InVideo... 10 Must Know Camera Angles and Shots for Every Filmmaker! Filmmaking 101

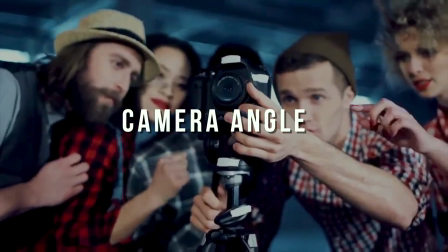[4:03]
It's not just about the size, but also the camera angles with respect to the subject that can convey a lot about the narrative.
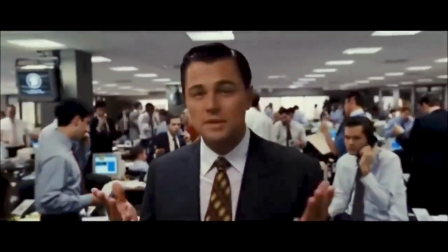[4:11]
For instance, placing the camera at an eye level of your subject allows the audience to view the character through a neutral perspective,
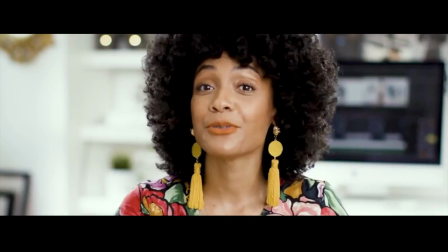[4:19]
as if the viewer is making eye contact with the character. That's why YouTube tutorial videos like this one usually have the camera shoot at eye level, making you feel that we're directly talking to you. But what happens when you shoot from an angle that's not neutral?
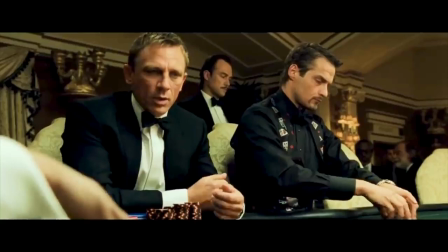[4:34]
When the camera shoots at an angle that is lower than the eye level of the subject, we get a low-angle shot.
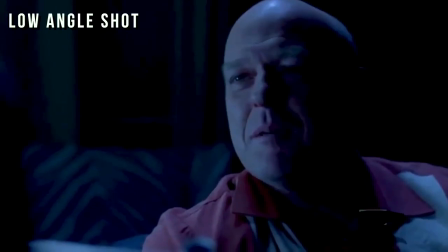[4:40]
Low-angle shots are often used to establish a powerful character where the viewer literally looks up to them.
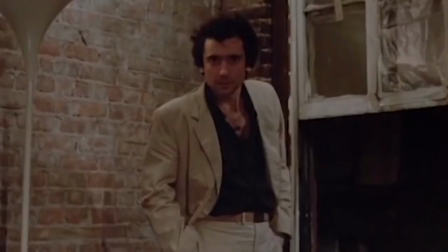[4:46]
It can also be used to portray robust emotions like victory and authority. The opposite of a low-angle shot is a high-angle shot.
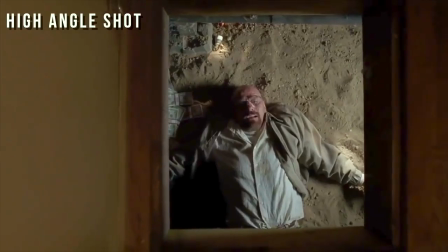[4:55]
in which a camera is situated above the eye level of the character.
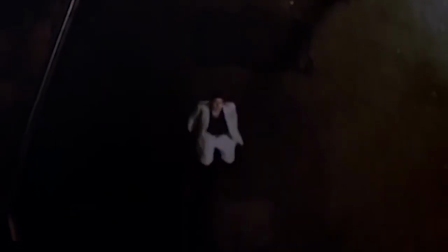[4:59]
Depending on the context, a high-angle shot can portray inferiority or helplessness of a character by looking down on them.
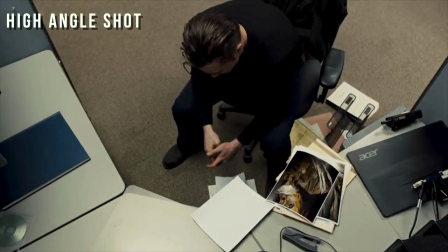[5:07]
This angle can also be used to capture the subject's deepest, darkest emotions such as loneliness and pain.
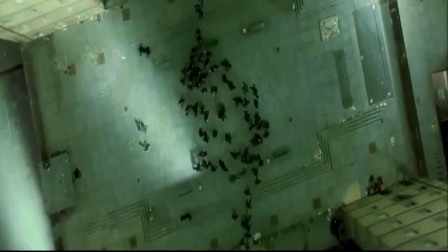[5:15]
When a high-angle shot is from way high, it's called a bird's eye view shot.
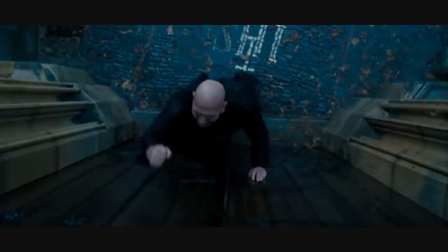[5:20]
As the name suggests, we see our character down below from the sky or ceiling.
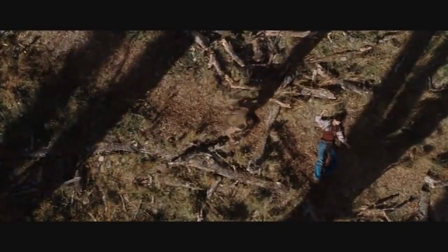[5:25]
You can use this shot to showcase the scale of the set as well as to portray the point of view of a higher power.
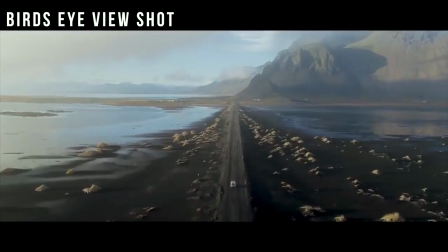[5:32]
Vloggers and filmmakers frequently use this shot as establishing shots where the camera looks down on the subject or a location from a distance.
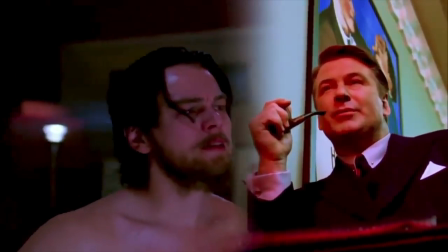[5:41]
Watching a character from above or below gives us an idea about the power dynamics.
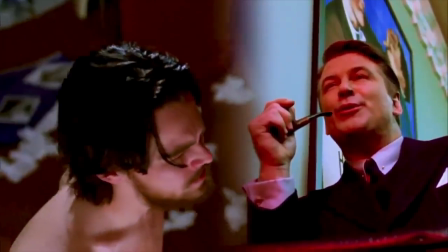[5:45]
But what if the audience watches a subject from an oblique angle?
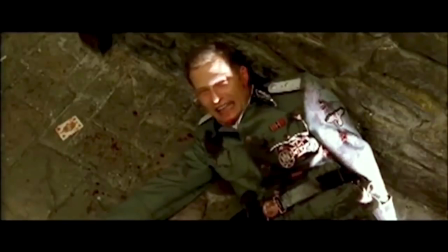[5:49]
Unlike a high or low angle shot which is tilted on the horizontal axis, a Dutch angle is tilted on the vertical axis.
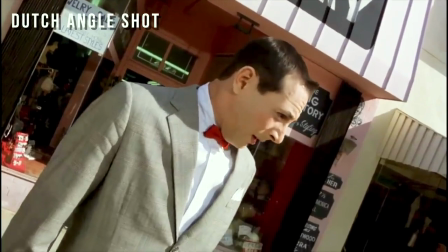[5:57]
Here, the camera is deliberately tilted to one side of the vertical axis to create a feeling of uneasiness,
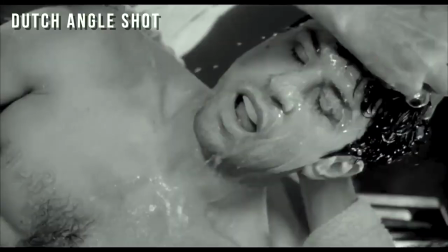[6:05]
intoxication, disorientation, or exaggeration. While a Dutch angle constructs a sense of abstraction,
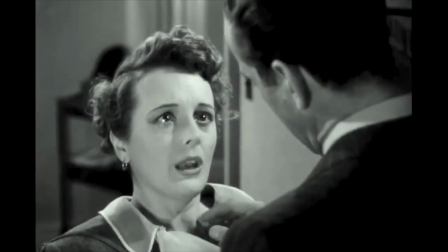[6:11]
there are other shots that blend the subject's POV with what is actually happening in reality, such as over-the-shoulder shot.
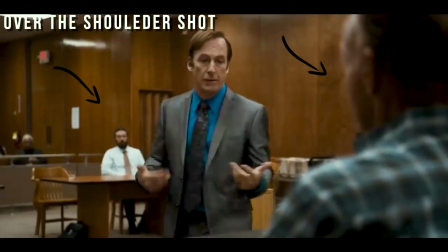[6:20]
They are also used to make the viewer feel as if they're right behind the subject who's witnessing the action.
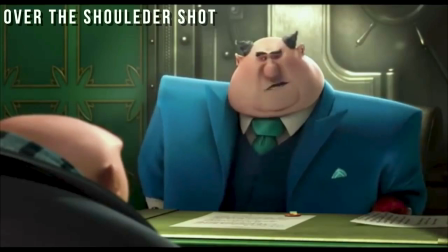[6:26]
The viewer sees whatever the subject sees. This shot is most often used in dialogue scenes,
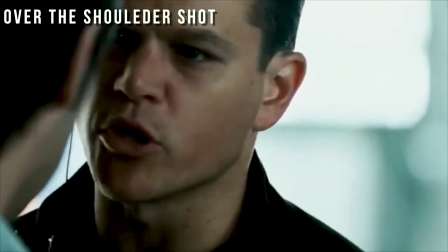[6:32]
making the viewer feel as if they're physically present on the location, snooping over the shoulder of the subject.
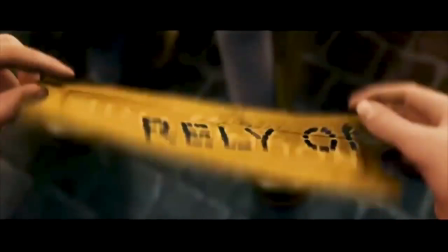[6:38]
But what if instead of snooping over, you could allow the viewer to see through the eyes of your character?
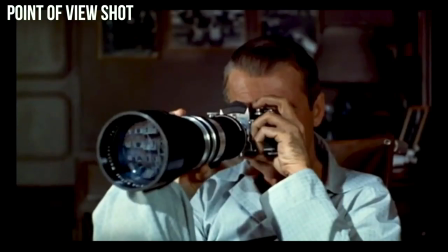[6:44]
A point of view shot, as the name suggests, makes the viewer see everything as subjectively as the character sees them.
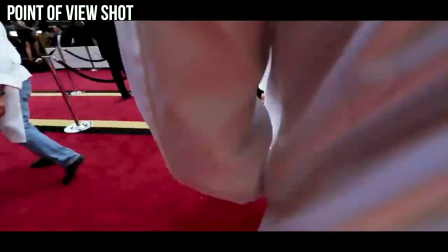[6:53]
Vloggers often use a POV shot to make the viewer see a particular location or space through their eyes.
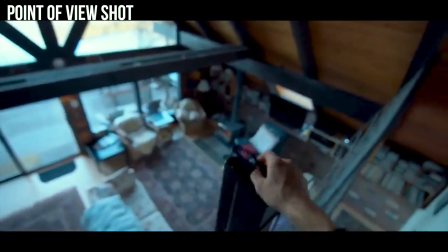[6:59]
A POV shot is often clubbed with an editing technique called shot reverse shot,
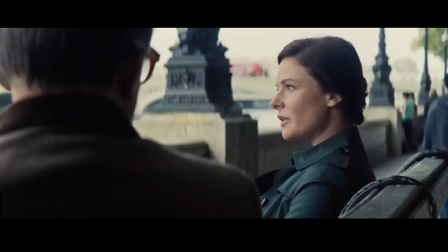[7:05]
where we switch back and forth from the point of view of the subject A to B. Whew! That was a lot to take, and that's why we'll be dropping in timestamps in the comments below so that you can have a quick recap and have a look at any shot that you would want to use for your videos. Not just that, but if you have questions with regards to anything that we've covered in this video today, make sure that you drop them in the comments below and we'll make sure that we answer every one of them. Last but not the least, if you found value in this video and want to learn more about video creation fundamentals and filmmaking, you would want to check out this playlist where we've covered other video fundamentals like cuts, transitions, and a lot more. This is Christine from InVideo, and I'll see you in the next one.